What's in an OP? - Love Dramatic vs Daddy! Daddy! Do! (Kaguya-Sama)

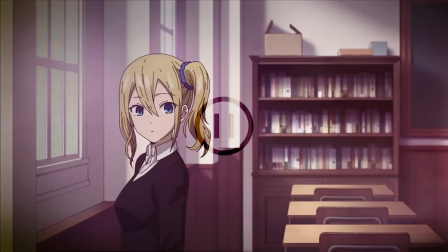(12:10)
Last but certainly not least, Ai Hayasaka isn't even in the same room as the arrow,
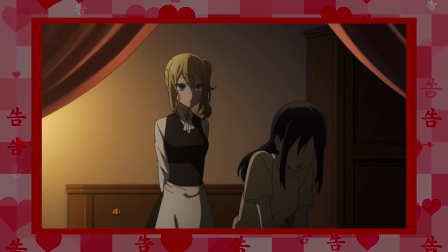(12:16)
but she's so keenly attuned to Kaguya's feelings that she notices it nonetheless.
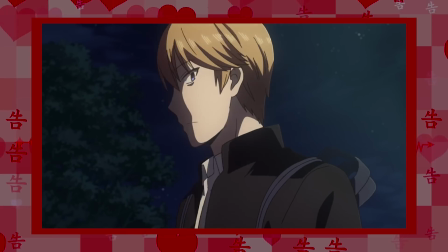(12:21)
When the arrow reaches Shirogane, he stares straight at it, fully prepared to face Kaguya's feelings head on, but only if she comes to him.
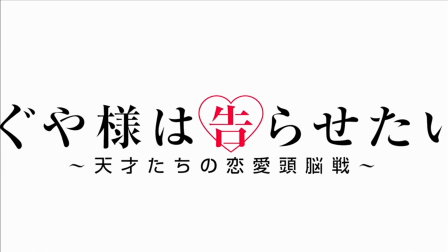(12:30)
These distant attacks just won't break his shield. The title card that transitions out of that shield suggests that may yet happen.
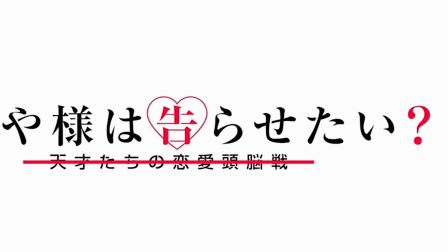(12:37)
A question mark pops up at the end of the Japanese title, Kaguya wants to be confessed to?
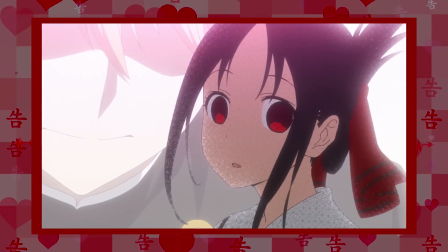(12:43)
Hinting at her wavering conviction that Shirogane must to be the one who confesses to her.
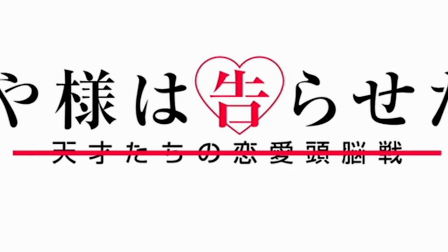(12:49)
The subtitle, The Genius' War of Hearts and Brains, is crossed out entirely, reflecting that this season puts their battles on the backburner, for the most part.
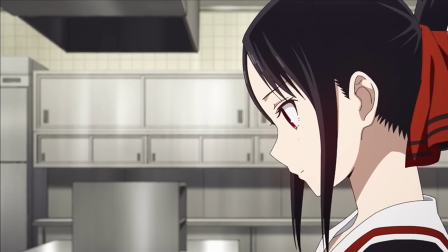(12:58)
Meanwhile, on the front burner, Kaguya is busy frying up an egg roll, something she's not particularly practiced at judging by the look of nervous concentration on her face,
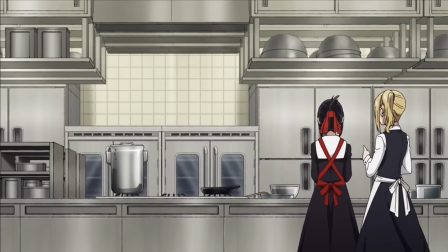(13:07)
though thankfully she has the domestic ninja Hayasaka there to guide her through it.
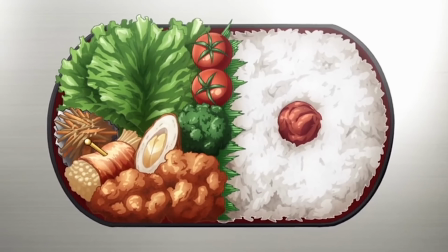(13:12)
A very fancy bento lies waiting for that egg role to be placed in it,
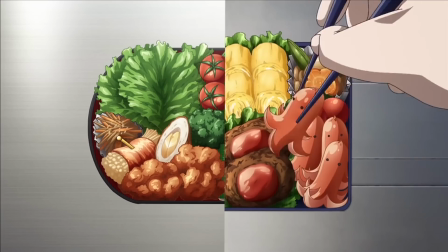(13:16)
in contrast to the more basic ingredients in the lunchbox shirogane is just finishing up.
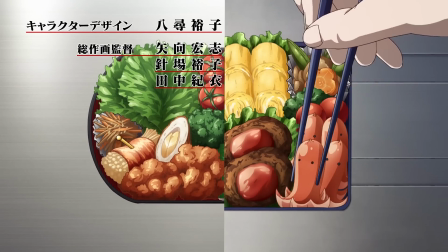(13:22)
We cut to that with a very stylish split-screen effect,
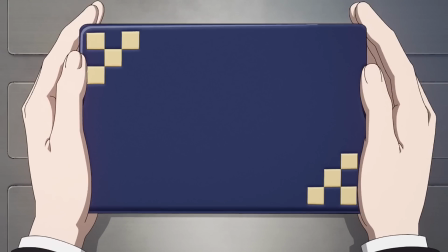(13:25)
and I love how shirogane's hands also brush aside the character designer and animation director credits when the split-screen rolls over.
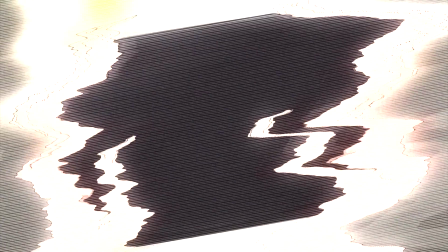(13:33)
There's some solid credit integration throughout this whole opening, though that's not the only thing that's impressive about this shot.
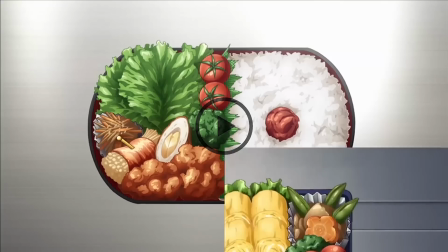(13:39)
The animation of the entire shot,
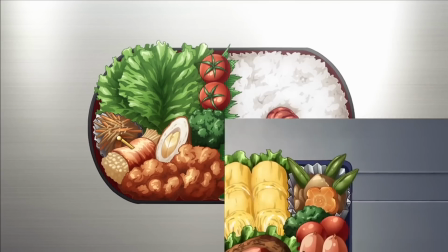(13:41)
from the exaggerated wobbling of the octopus weenie to the flexing of Shirogane's fingers as he places the bento lid is ridiculously,
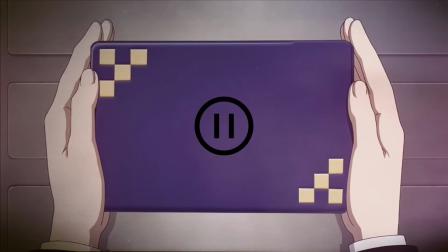(13:49)
almost unnecessarily good. Both elements could've just been motion tweened in, and I doubt anyone would've complained,
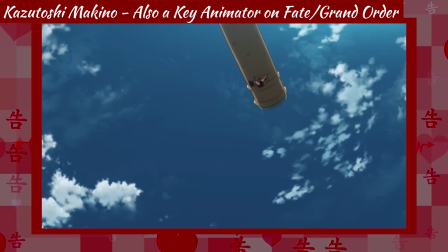(13:56)
yet animator Kazutoshi Makino worked hard to make this small moment feel realistic and weighty.
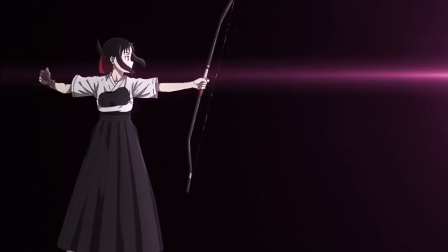(14:03)
And that level of animated fidelity extends out over basically the entire OP,
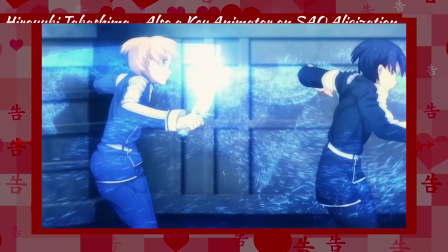(14:09)
from the tensing fingers and rustling feathers animated by Hiroyuki Takashima as Kaguya draws back her bow,
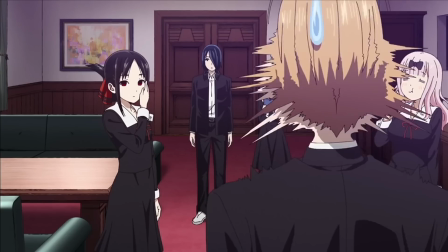(14:16)
all the way up to Shirogane's hilarious full body cringe at the end.
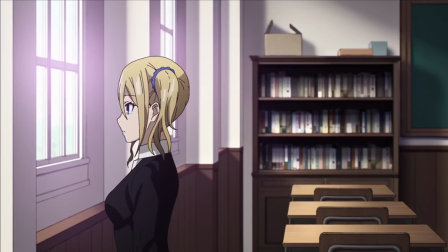(14:23)
Every shot, every movement is refined and fluid – bold visual gags and subtle character acting alike.
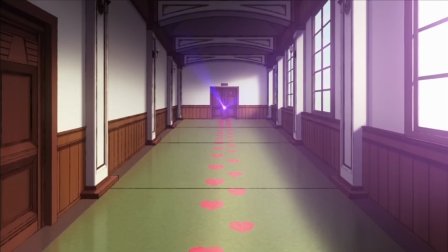(14:31)
It's as though the show's small animation staff is flexing throughout the whole thing, showing what they can do when their skills are totally uncompromised.
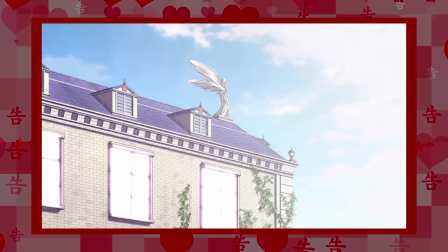(14:40)
And while it may not be as stylistically dramatic as the first opening, it's every bit as fun to watch, if not more.
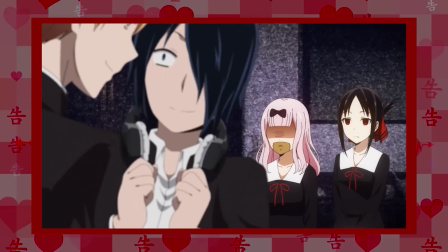(14:48)
It's definitely better at illustrating the specifics of the show's character dynamics.
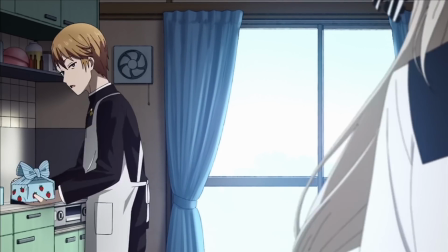(14:53)
The way Shirogane, apron draped over that uniform he almost never takes off, turns to offer his sister a cutely wrapped lunchbox,
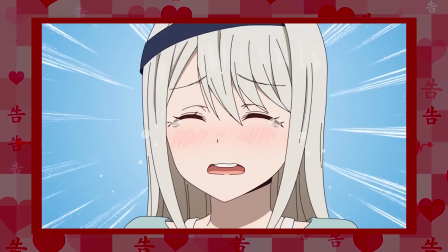(15:01)
wordlessly informs us of the almost motherly role he's taken in their home.
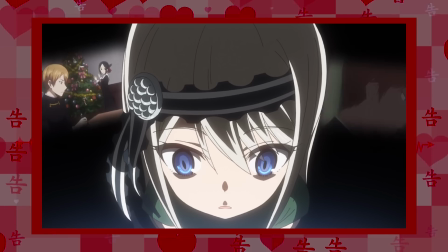(15:06)
And her cold, stiff rejection of that lovingly prepared meal tells us exactly what the rebellious middle schooler thinks of that status quo.
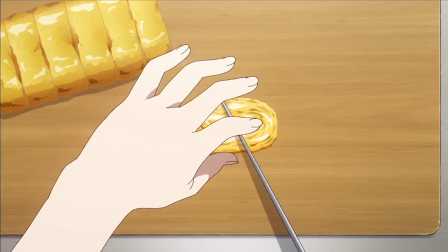(15:15)
It's a cute character beat, but not quite as cute as watching Kaguya gently fumble her way through cutting that egg into a heart shape for the president.
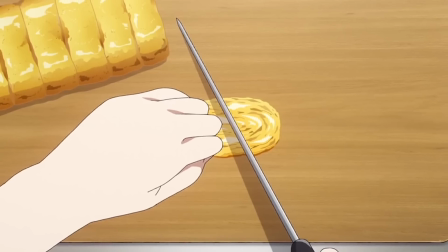(15:24)
Animated by Honoka Yokoyama. The jump cut and shifts in lighting in this shot imply this takes some time,
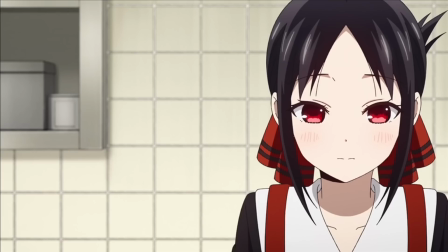(15:31)
and that Kaguya spends some time after simply staring at her handiwork before working
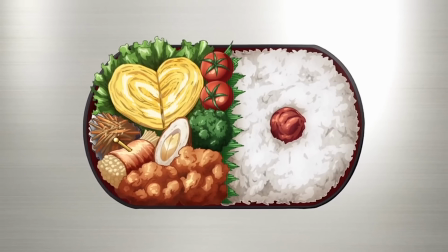(15:36)
up the resolve to place it in her traditional lacquered bento box and close the lid.
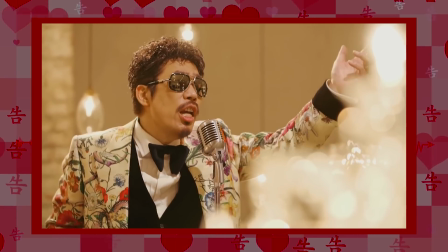(15:41)
All while the King of Love Songs reflects her feelings by crooning in the background that he knows he shouldn't chase you, but he just can't help it.
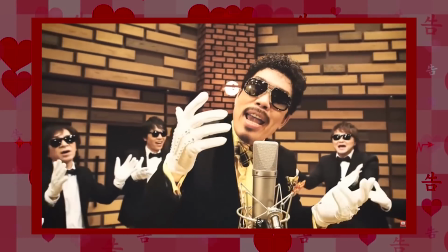(15:49)
On top of painting a picture of who Kaguya and the president are, and how they feel about each other,
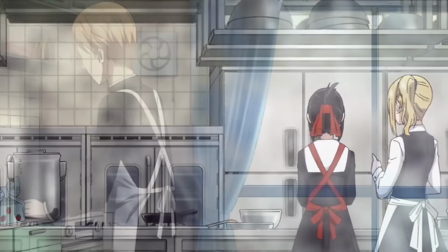(15:55)
these intercut scenes between her full industrial kitchen and his teeny apartment throw
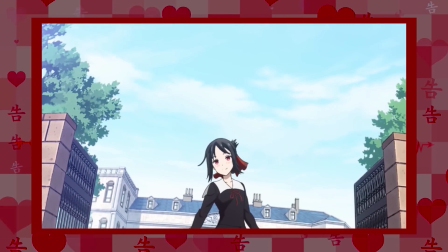(16:00)
the divisions in class and wealth that stand between them into stark contrast.
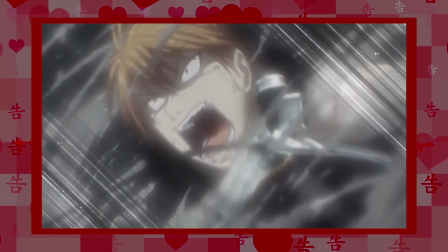(16:05)
And that's further highlighted by their different modes of transportation.